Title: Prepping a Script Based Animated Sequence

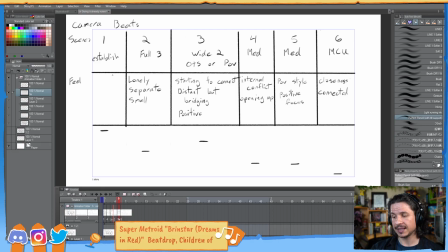[65:44]
You want that camera to enhance the emotional moments of the character and tell the audience more. You're using it as a language. You're using it as a way of showcasing
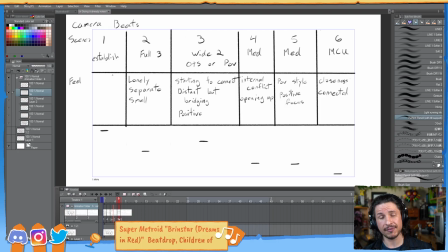[66:02]
the subtext of the character in an even more connected way. So, how do we do that? Well, this is where you have to study cinematography, look at film, study cinematography. I've done this on stream a few times.
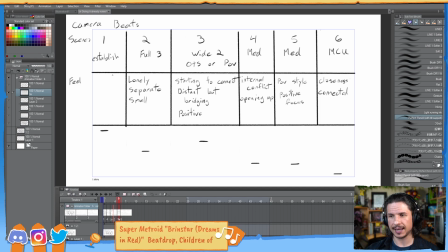[66:22]
Really study what that camera angle is trying to tell you, what the camera is trying to show you in these shots. So, for example, establishing shot, this is just going to be like the outside of the store. It's to kind of give us context of where we are, what time it is.
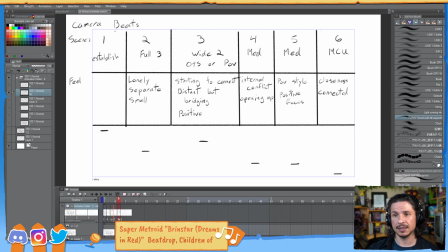[66:39]
It's going to let the audience know what's happening. I didn't really put anything here because I'm not sure if I'm going to keep it or not. Honestly, if it's my own shot, I don't want to keep it because it's just adding more time.
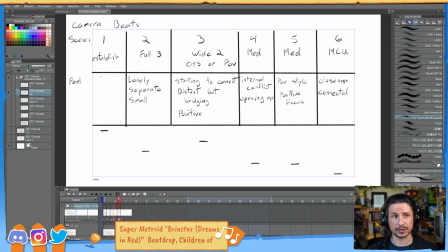[66:52]
If it's a whole sequence, I'll definitely want to have it because it helps tell the story. Okay, but now we go into our full 3 shot. This is the first shot of the character. So this camera, I want it to enhance the feeling of the character being lonely.
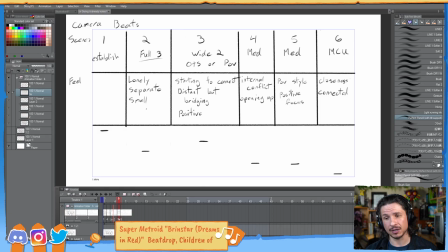[67:09]
She's separated from everyone else and she feels small. She feels like she doesn't belong here. So using that, this is, again, it's a lot of going back and forth.
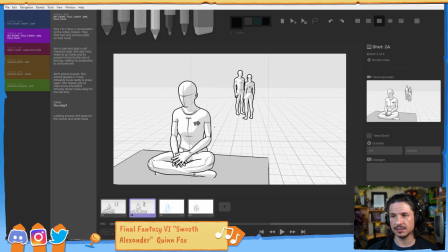[67:23]
So it was going into this shot and trying to sell this feeling of making her small, trying to make it feel like the character doesn't feel like she belongs in this environment.
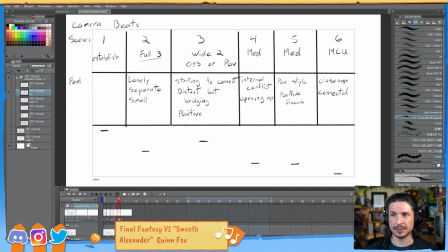[67:42]
Oh, and this program is Clip Studio. This is the drawing program.
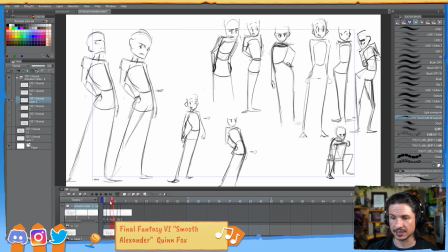[67:49]
I use this for my main drawings here because I just find the drawing tools much nicer. Storyboard is just kind of just for storyboarding.
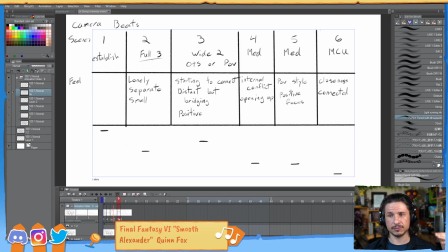[67:59]
So we go from our full 3 to our wide 2. Now this is either an over the shoulder or POV. At the time I wasn't sure which one I was going to, and I just write down the story I want to tell with these cameras. So we are starting to connect with the character.
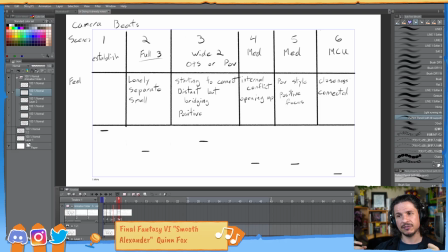[68:18]
There's the main character, Amy, still feels distant, but that gap is being bridged. We're starting to go into more positivity. So what does that mean? Well, it is just trying to bring characters together.
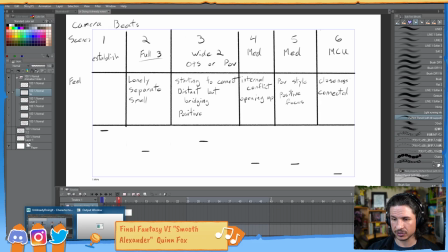[68:35]
So here, if we look at our storyboards, there it is.
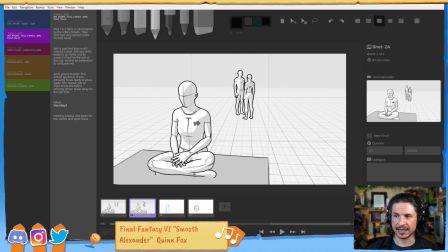[68:42]
We look at here, look at the eye lines of the characters. They don't match up. Even if she was to look over the other way, so she turns her head over here, her eye line won't match up with theirs.
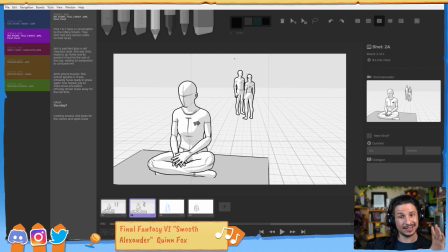[68:57]
She'll always feel smaller than them. Even though technically they're smaller, it makes her low in the frame.
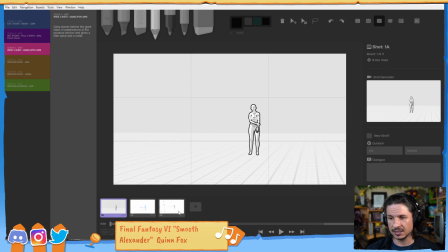[69:03]
When I cut to this shot here,
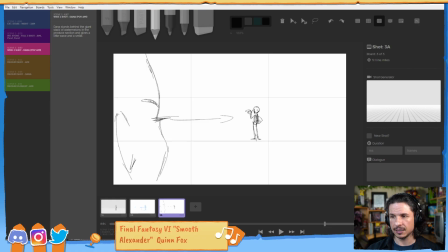[69:06]
I want her eye line, which would be right around here, to match very closely with the eye line there. Which means they feel equal. Even though there's a distance between them, there's this connection.
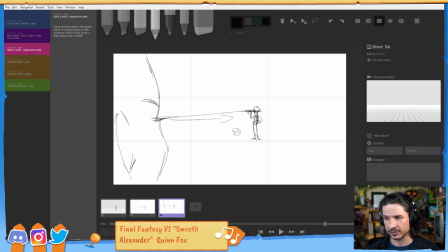[69:22]
She's not above the other, so if we had the other character over here, she's looking down at them as if they're small and insignificant. So, ugh, why are they messaging me? Or if she was bigger, it would make her again feel small. No, they're even. It brings that connection, that
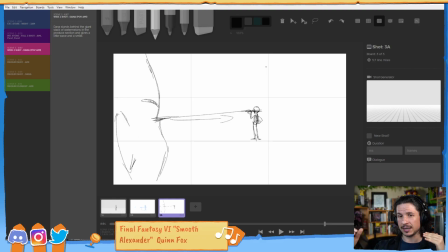[69:44]
that bridging of the two characters.
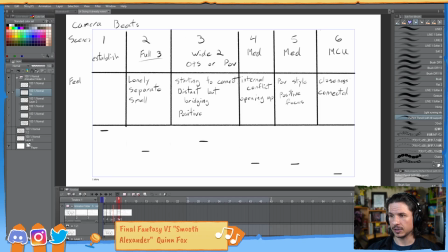[69:51]
So we go back here.